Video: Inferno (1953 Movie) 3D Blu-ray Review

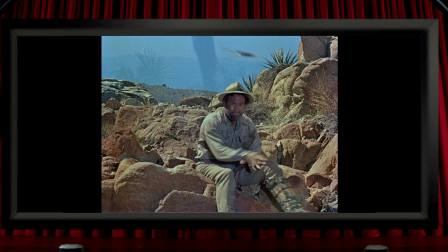259s
And during the climax of this film, they ramp these up a bit, and they save their most pronounced and mostly better executed pop-outs for the finale,
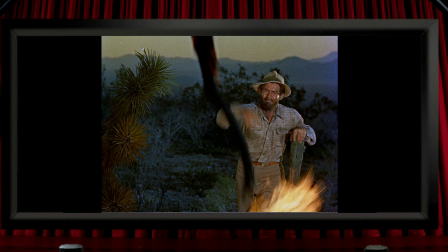267s
one of which is an object being thrown at the camera which they put on a wire to make its trajectory last a little bit longer. I suppose some of these moments do fall into the 3D gimmick category, but I'm definitely not complaining about any of them.
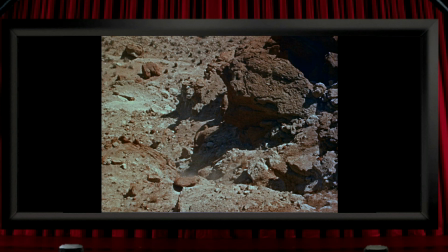278s
We find out early on in the film that one of the characters has to make his way down a cliff face and this shot here is his viewpoint and whilst it's clearly in 3D actually it's a slightly disappointing shot from my point of view partly because the cliff isn't exactly the most daunting looking rock face that I've ever seen which I guess was a limit of the filming location and
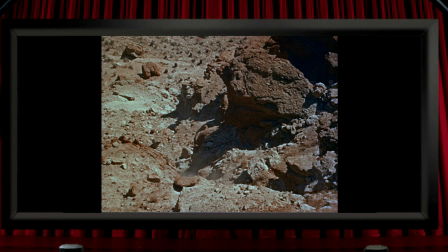296s
also because I think it could maybe have benefited from an increased stereo base to exaggerate the depth involved. Thinking about it also though I guess hanging a huge twin 35 five-millimeter camera rig over a cliff probably wouldn't have been very easy either.
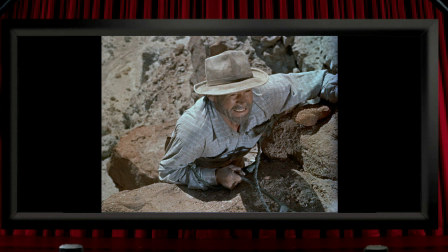309s
Although when we see him here attempting his descent, the 3D does still clearly add to the drama, and it's one of those shots that after you've seen it in 3D, seeing it in the 2D version,
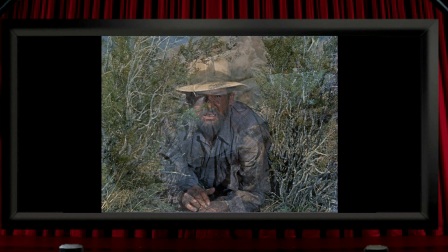319s
it just loses a massive amount of its impact. Speaking of the location, a lot of this film was shot out in the Mojave Desert, and it looks really nice here.
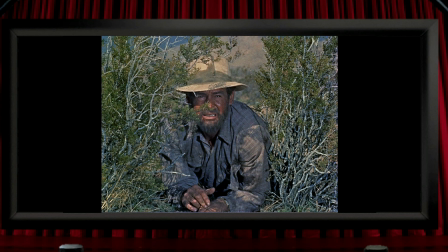326s
There are shots of the plants out there, and some of these, like this moment here, are a really good example of how native 3D will almost always make things like plants and trees look better in 3D than post-converted films can ever do just because there's too much detail in them to convert convincingly. And this shot, for example, just looks excellent.
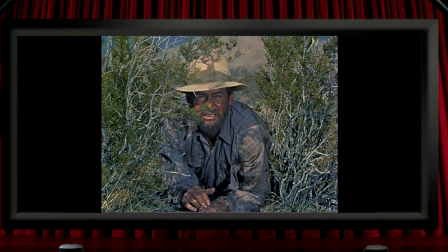345s
It's fully solid and realistic and you can clearly see where every twig belongs in a way that would be completely impossible to see in 2D. And in fact, next time you watch a post-converted film with a shot of someone behind grass or anything like that, just notice how unimpressive it'll look.
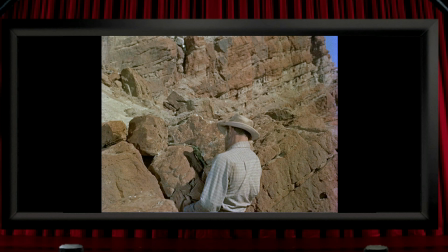360s
There's a moment here too where the rock in the bottom left of the screen is right in the foreground and it's clearly a separate rock from the one immediately behind it but again in 2d it would be virtually impossible to distinguish between them and that might sound like an incredibly minor and pointless
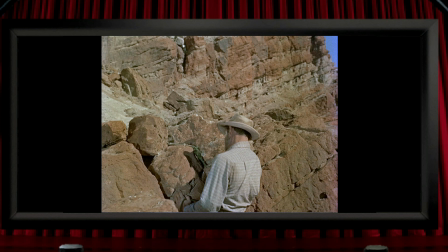374s
observation but for me it's one of the fundamental beauties of stereoscopy the way that it can make sense out of a shot and reveal things in it that 2d
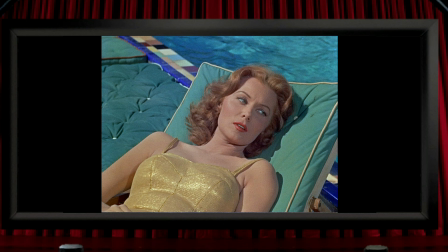381s
just can't do another thing about good 3d that i i really love is the way that the realism that it creates can almost act like a time machine in bringing moments from the past to what feels like is right within your grasp.
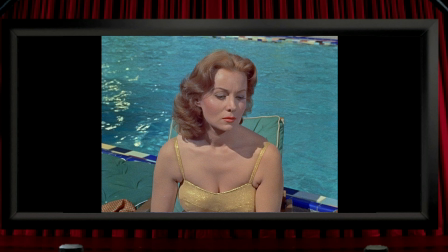394s
And that's an effect that is, I think, at its most potent when looking at people, and all the more so when it's people from a long-gone age.
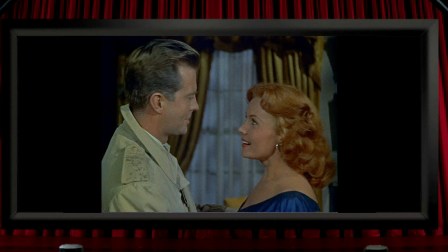402s
So I don't know about you, but when I see Rhonda Fleming here in gorgeous Technicolor in fully three-dimensional form, I really do feel like I've stepped into her world of 70 years ago, or she's stepped into my world of today, and it really can be quite an overwhelming feeling.
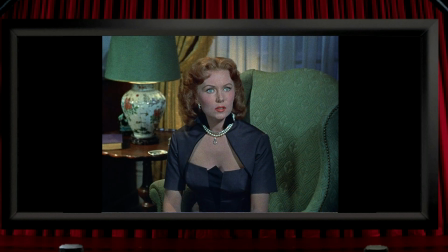415s
I suppose that maybe some people can get that from 2D black and white, and perhaps I'm just so unimaginative that I need all the work done for me with technology, but I find these stunning 3D shots can have an almost profound effect. I don't usually pay too much attention to colour design in films,
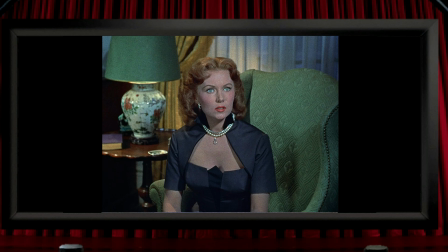430s
but the green chair here and the green lampshade bring out the green in her eyes, and goodness me, what an amazing-looking woman, and she is definitely at her most beautiful, I think, when you see her in 3D. Rhonda Fleming actually appeared in some other 3D films,
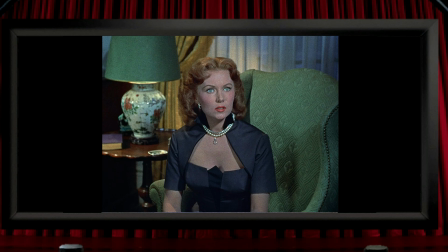444s
Gervaro and those redheads from Seattle, both of which are also available on Blu-ray, and thanks again, I think, to the superb efforts of the 3D Film Archive.
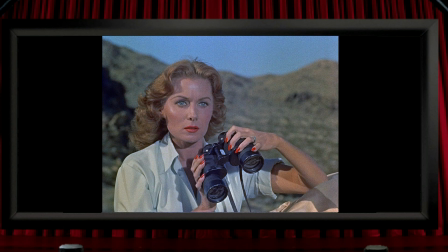453s
Now, I find this bit interesting. Here she is, looking incredible still, of course, about to use a pair of binoculars. And I'm sure you're probably like me, in that I've always wondered why films show the wrong point of view shot when someone's looking through binoculars.
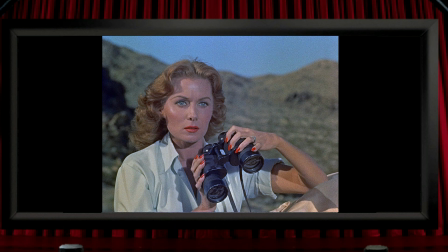465s
They always show that stupid view of two slightly connected circles, when anyone who's ever used a pair of binoculars knows that you just see one big circular view. And more significantly, what you see is a highly exaggerated 3D view. I know the very first time that I was consciously aware of 3D was when I used my father's binoculars one day,
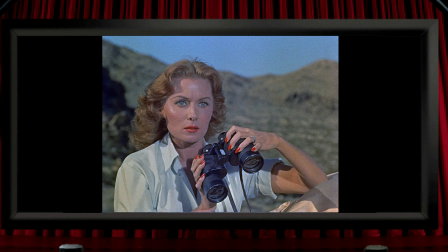484s
when I was about six years old, and I was absolutely amazed at how three-dimensional the view was, probably only figuring out years later that this was because the lenses were set much further apart than human eyes. And from that moment on, I was hooked on 3D and 3D photography. So, what view, I wonder, does Rhonda Fleming get?
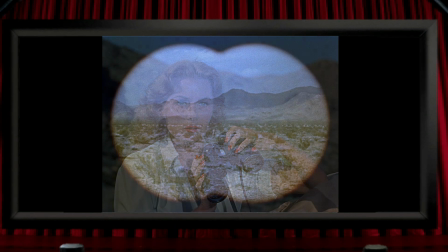504s
Slightly disappointing.